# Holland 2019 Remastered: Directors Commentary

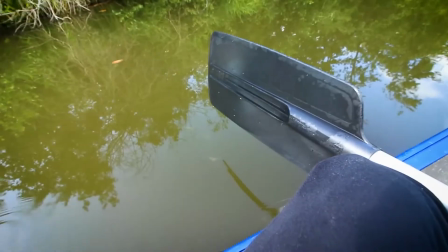(4:10)
So when it exported it didn't come out well. But this version was obviously done on Premiere which is a lot cleaner.
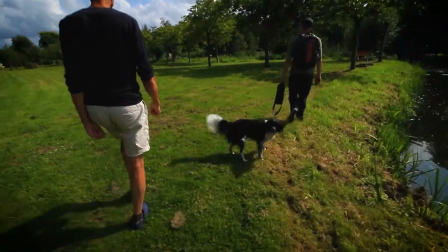(4:22)
That is all goose poo that was on that. It was pretty gross.
But it connects to this.
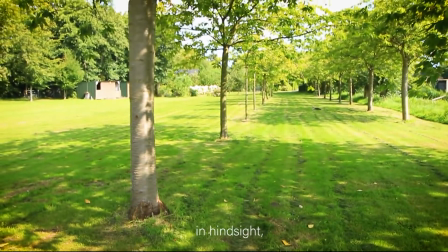(4:28) I mean that would have been within our financial reach. In hindsight. This of course would not be in our reach.
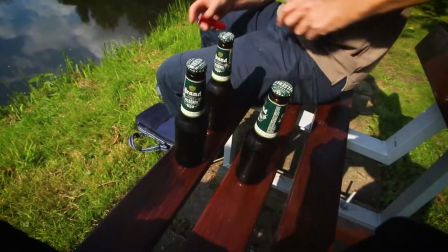(4:34) It's more than a million dollars. Really?
Loads of the places in Holland, where I was staying specifically really.
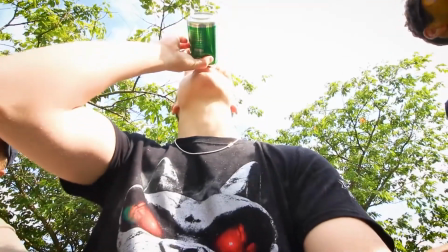(4:43)
A lot of the village was connected by river, so we just canoed everywhere. or kayak, that's a kayak,
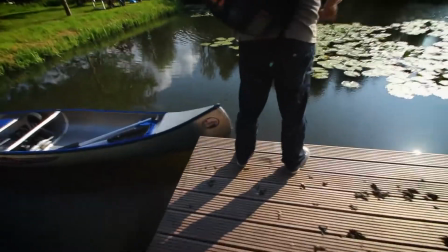(4:51)
I think, kayak, canoe, is that a canoe? I think that's a canoe.
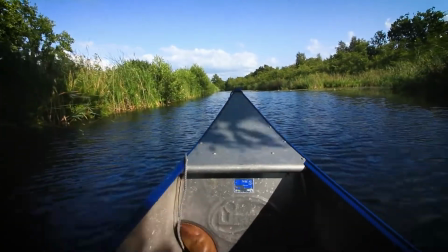(4:57)
Yeah, you just canoe everywhere and apparently that river there in the wintertime freezes completely over and people just like ice skate on there which is crazy.
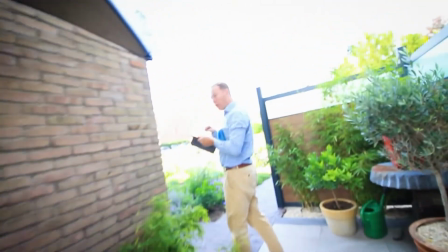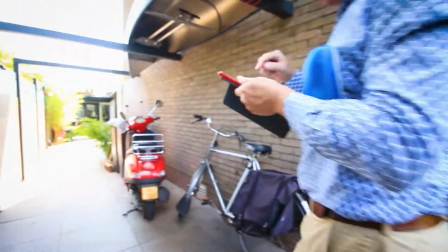(5:13)
So this is Ron who let me stay with him and he was kind of like my mentor for like a month,
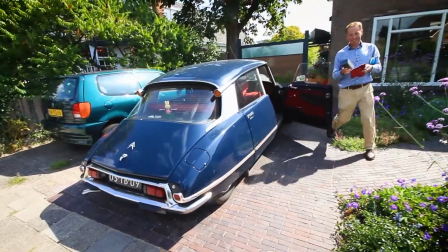(5:20)
really really really nice guy here it is it
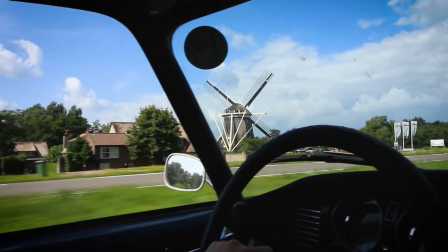(5:31)
is a beautiful place is Holland
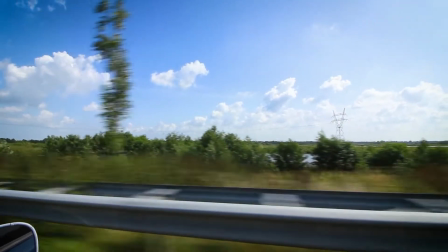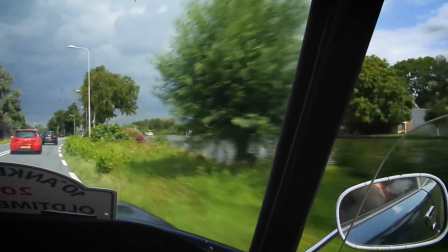(5:39)
there was actually listening to this song in the car and which is why I chose to edit this with this song
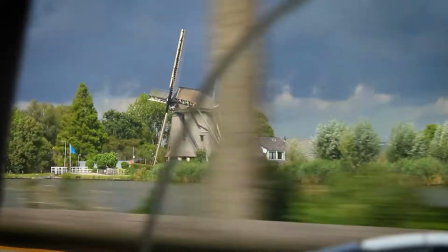(5:48)
but this is one of the first times where I did like a I don't know what you call the edit but I faded it in to the actual
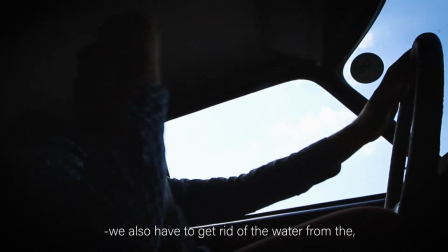(5:58)
camera, audio.
And we also have to get rid of the water from the, even from the Alps.
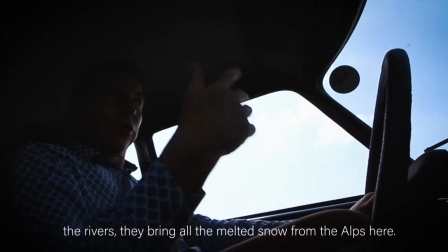(6:03) Yeah. The rivers that bring all the melted snow from the Alps here. Wow.
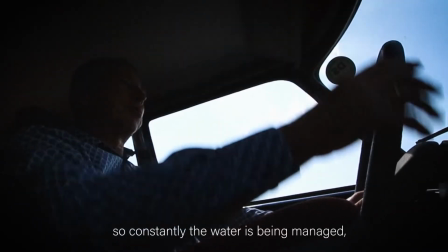(6:09) So, constantly the water is being managed, but you don't see it.
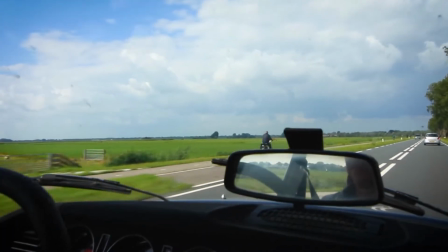(6:14)
I did, erm, captions for what Ron was saying, not because I couldn't understand what he was saying, it's more because the audio was pretty poor.
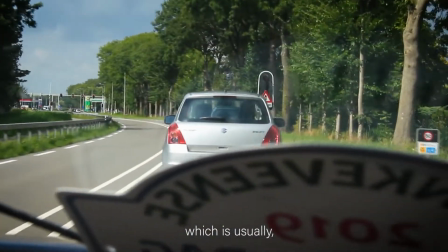(6:25)
and also what he's saying is really interesting and I wanted it to sort of finding consensus yeah
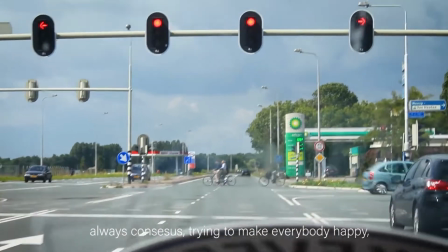(6:31)
not like extreme but always consensus trying to make everybody happy you could say it's weak but the theory is that
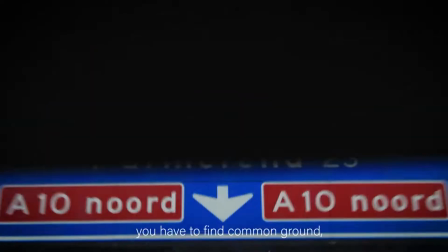(6:40)
you've noticed some of the shots I've you've noticed some of the shots I've you've noticed some of the shots you've found common ground and everybody has
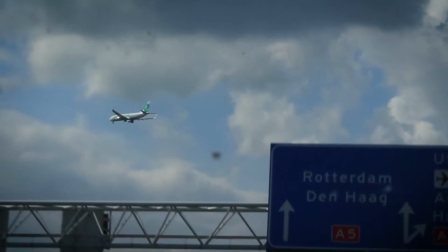(6:46)
stabilised a lot of them but a lot of them I haven't that's a stabilised shot for example but the thing is with stabilising on premiere it is
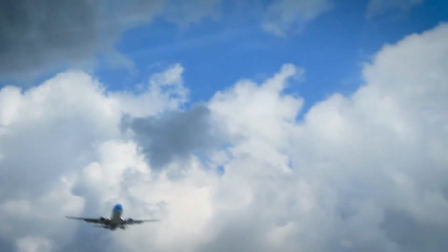(6:55)
obvious when you've done it and that is kind of obvious that it's stabilised but it looks so much cleaner than the original
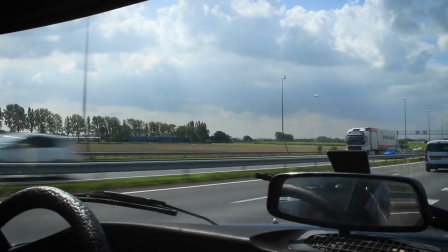(7:02)
but i don't want to overdo it with the stabilisation because it can get a bit jarring after a while
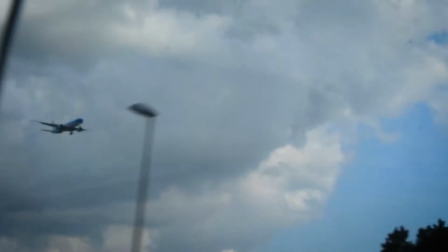(7:12)
where is it where it cuts i think it's in a minute it cuts to the original audio as we were listening to
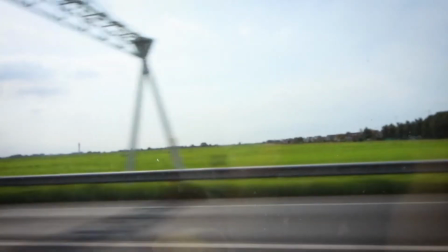(7:19)
the song in the car it's fantastic this was such a beautiful drive some of the planes they They don't even look like they're moving in the sky.
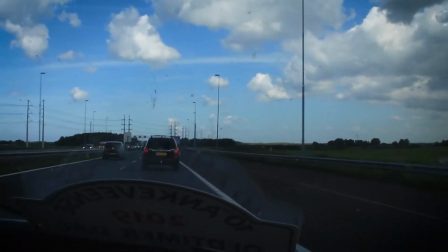(7:27)
There we go.
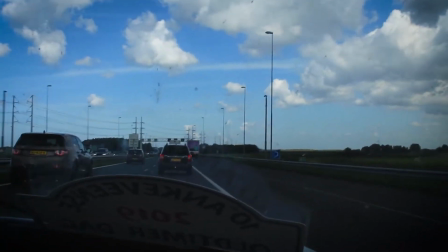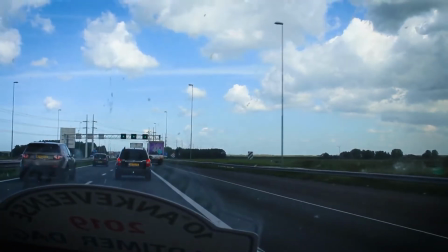(7:34)
Fantastic song, that.
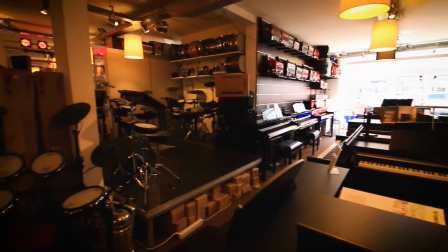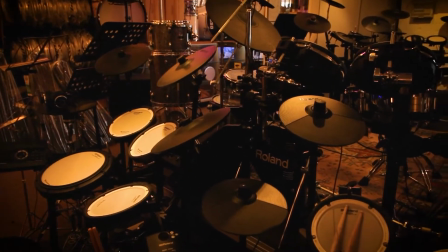(7:42)
Released by Pearl Jam.
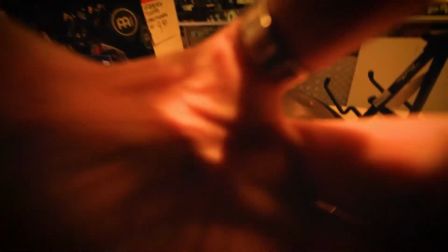(7:48)
God, I look so different. I hated that haircut. I hate it. I can't believe I ever had short hair and I had it for so long as well.
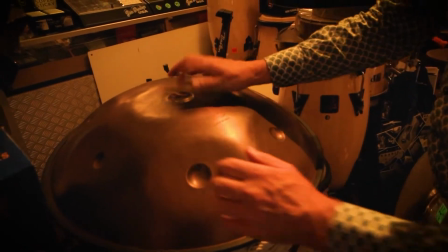(7:55)
It wasn't like I was young there.
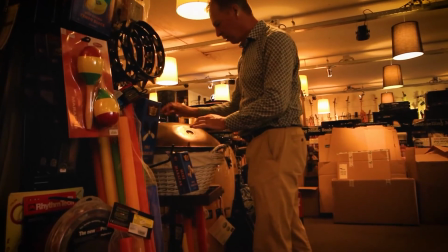(7:59)
19, er, 18.
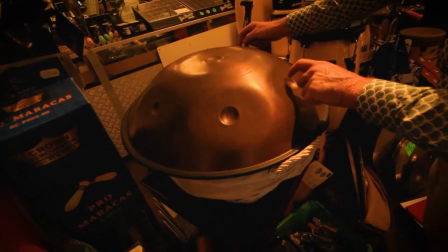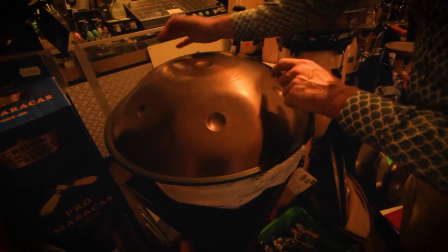(8:06)
No idea what that instrument's called, but that shop was very, very cool.
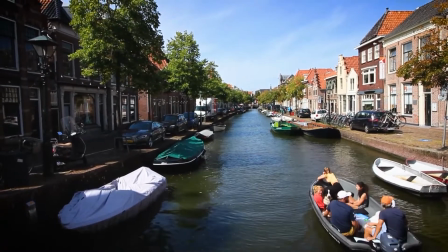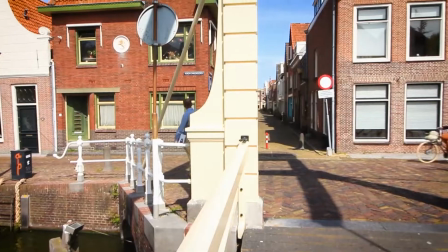(8:16)
And I can't remember what this town was called, but it was really lovely.
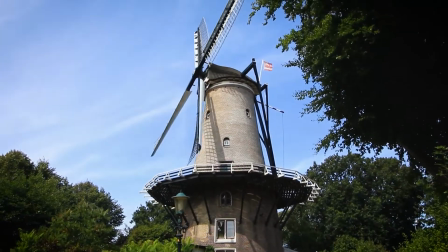(8:20)
We didn't even do a lot that day. Ron just needed to get his keyboard prepared, and that was it.
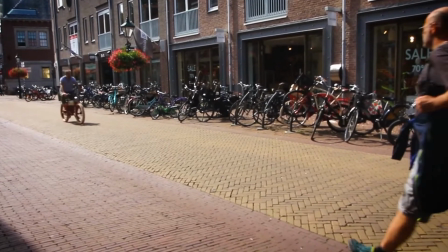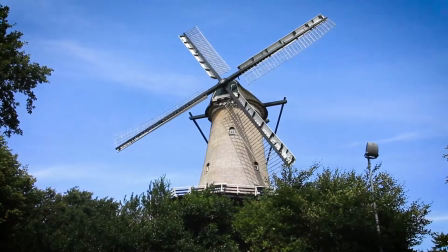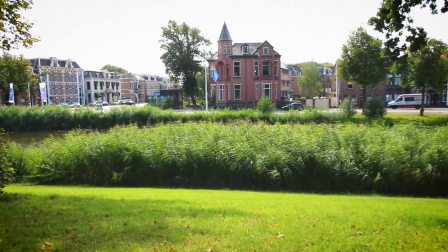(8:39)
Dutch towns just have a really nice atmosphere to them. They feel very, very European.
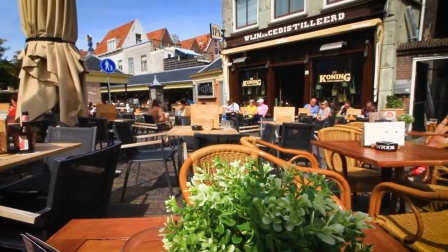(8:45)
You know, like, in European films? That's what it feels like.
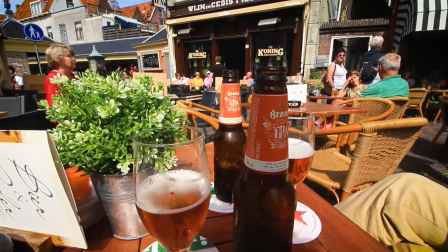(8:49)
It's very, oh that beer, the beer, I don't know if you can see there, it's 7.9% beer.
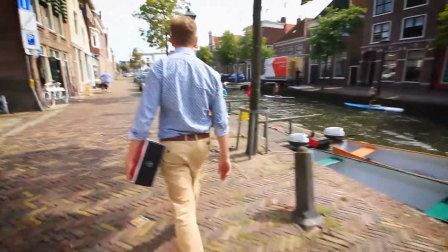(8:56)
A lot of the beer in Holland was 6-7%. It's not like Britain.
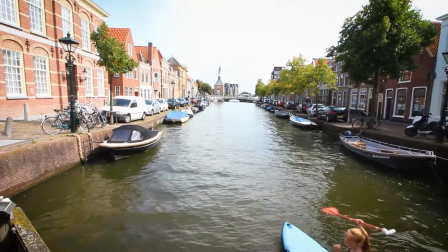(9:02)
I got smashed.
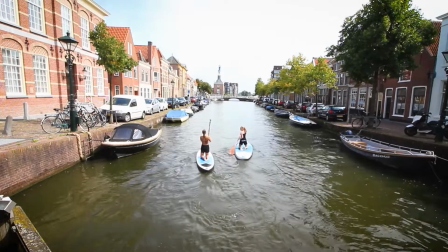(9:07)
And you didn't get hangovers from it because it was so finely brewed. It was just fantastic. Nice shot, that.
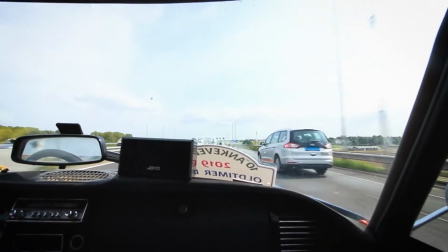(9:19)
Ron's car was so cool, this car, it was one of those old Citroens, I can't remember what you call it, but it ran on gas, I think it was like ethanol, it ran on ethanol as well as petrol,
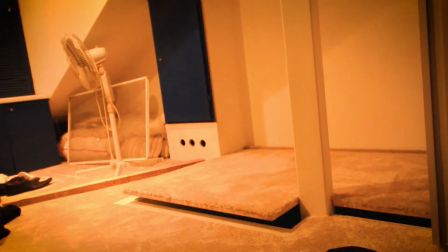(9:30)
and you could switch in between, so it was quite, it was quite good on fuel.
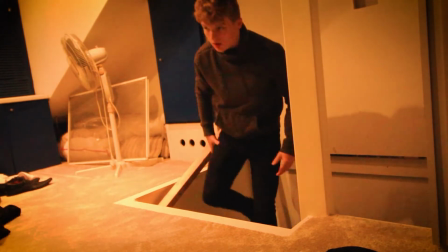(9:41)
That trap door was a bastard.
Ron's outside of the BBC right now.
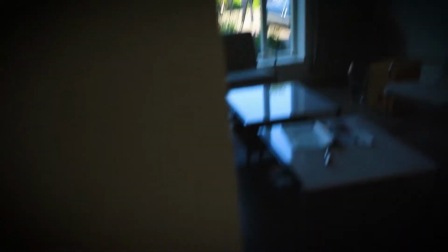(9:48)
I look very 18 there, don't I?
It's all happening.
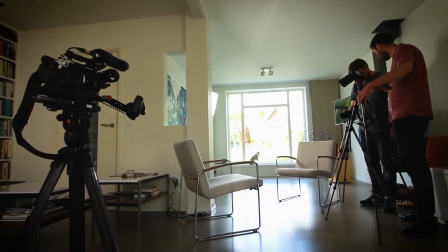(9:54)
This is quite a well re-edited scene, really.
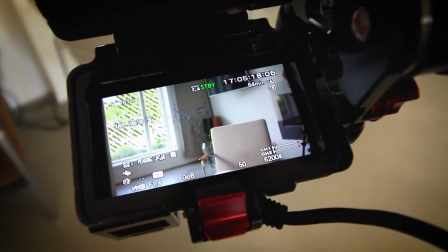(10:01)
So the original, I can't remember what song I used, it was a Royal Blood song.
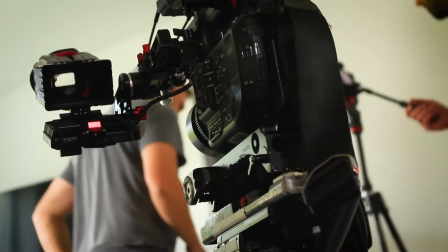(10:06)
But this, I used a lot of Tool, specifically Fear Inoculum, because the album came out when I was over there.
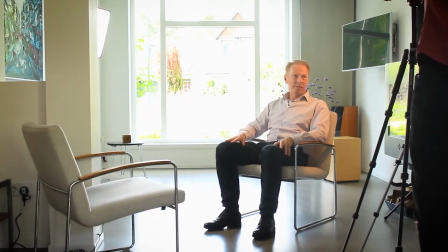(10:15)
so whenever I listen to that album it does remind me of my trip to Holland which is why I use a lot of that music in this I think this is newer
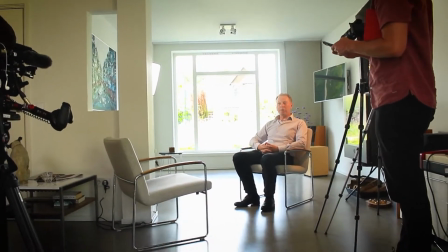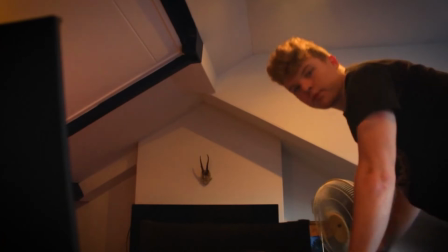(10:31) the soundtrack was very quite hand-picked I know it wouldn't really seem it if you didn't know I'm about to retreat upstairs
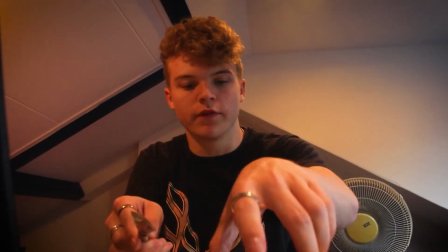(10:39) because what Ron's filming is quite controversial kind of basically I'm not allowed to be there while they film it so I'm gonna have
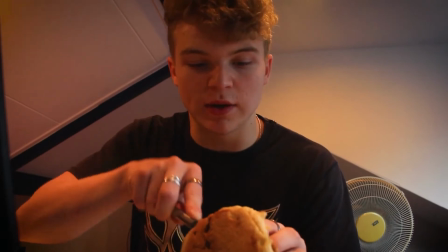(10:49)
some Dutch bread I don't even know what you'd call it I think it was like a cross bun literally lived off that
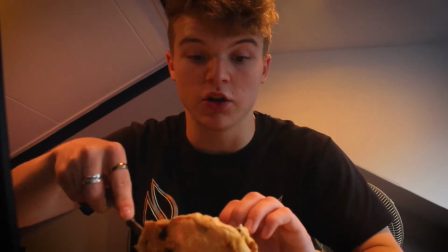(10:54)
I lost quite a lot of weight when I was there as well which is weird considering I just drank beer and ate bread the whole time
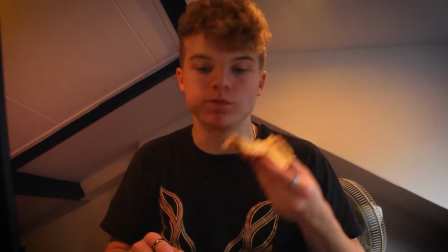(11:03)
it just shows how much shit we eat in this country don't
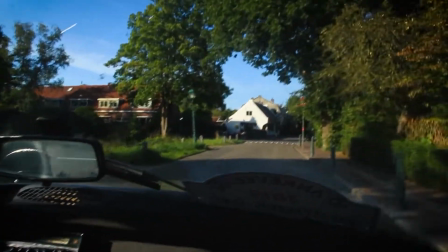(11:11)
know what happened there that's the only downfall of this film there's a little bit of grain at that bit this is a completely
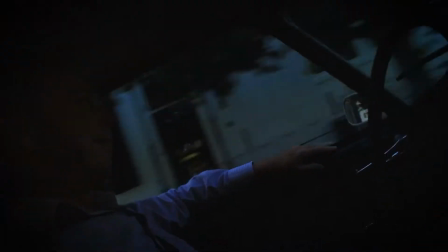(11:18)
added scene which at first doesn't on the surface doesn't really seem like it does a lot but i
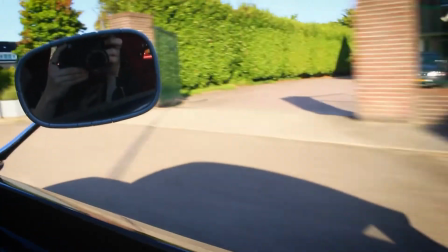(11:24)
feel like it allows the film to breathe a little bit but also because it is just like you can just sit and
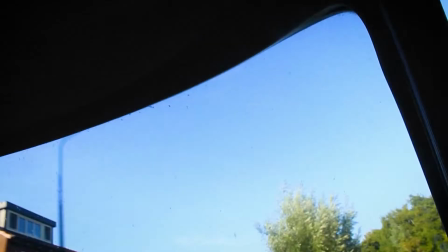(11:30)
enjoy a journey but also see
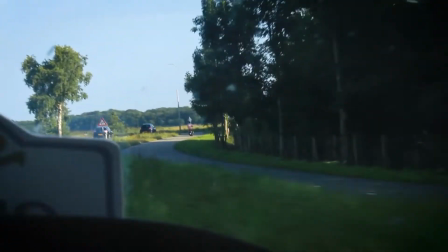(11:38)
what ron just said there i just paused what ronda said there was referencing a party that we were going to go to and then later
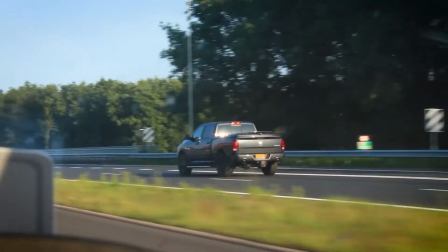(11:44)
on in the film we go to that party so that was a quite a nice addition that wasn't in the original film
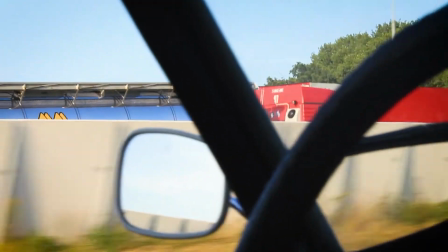(11:48)
this whole bit wasn't in the original film but
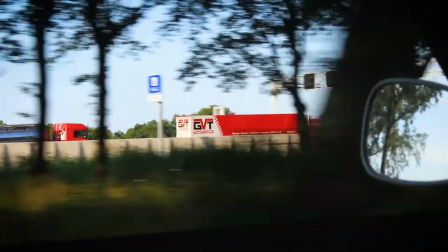(11:55)
yeah it just allows the film to breathe a little bit i like these moments i
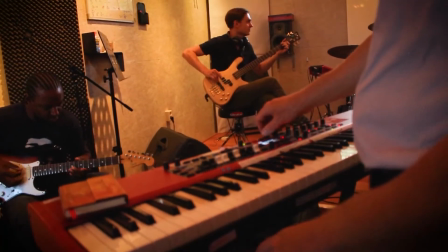(12:02)
didn't want to just have it every single bit like a music edit
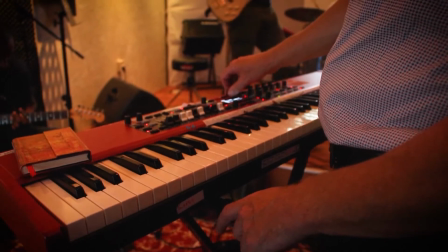(12:09)
because it gets a bit repetitive so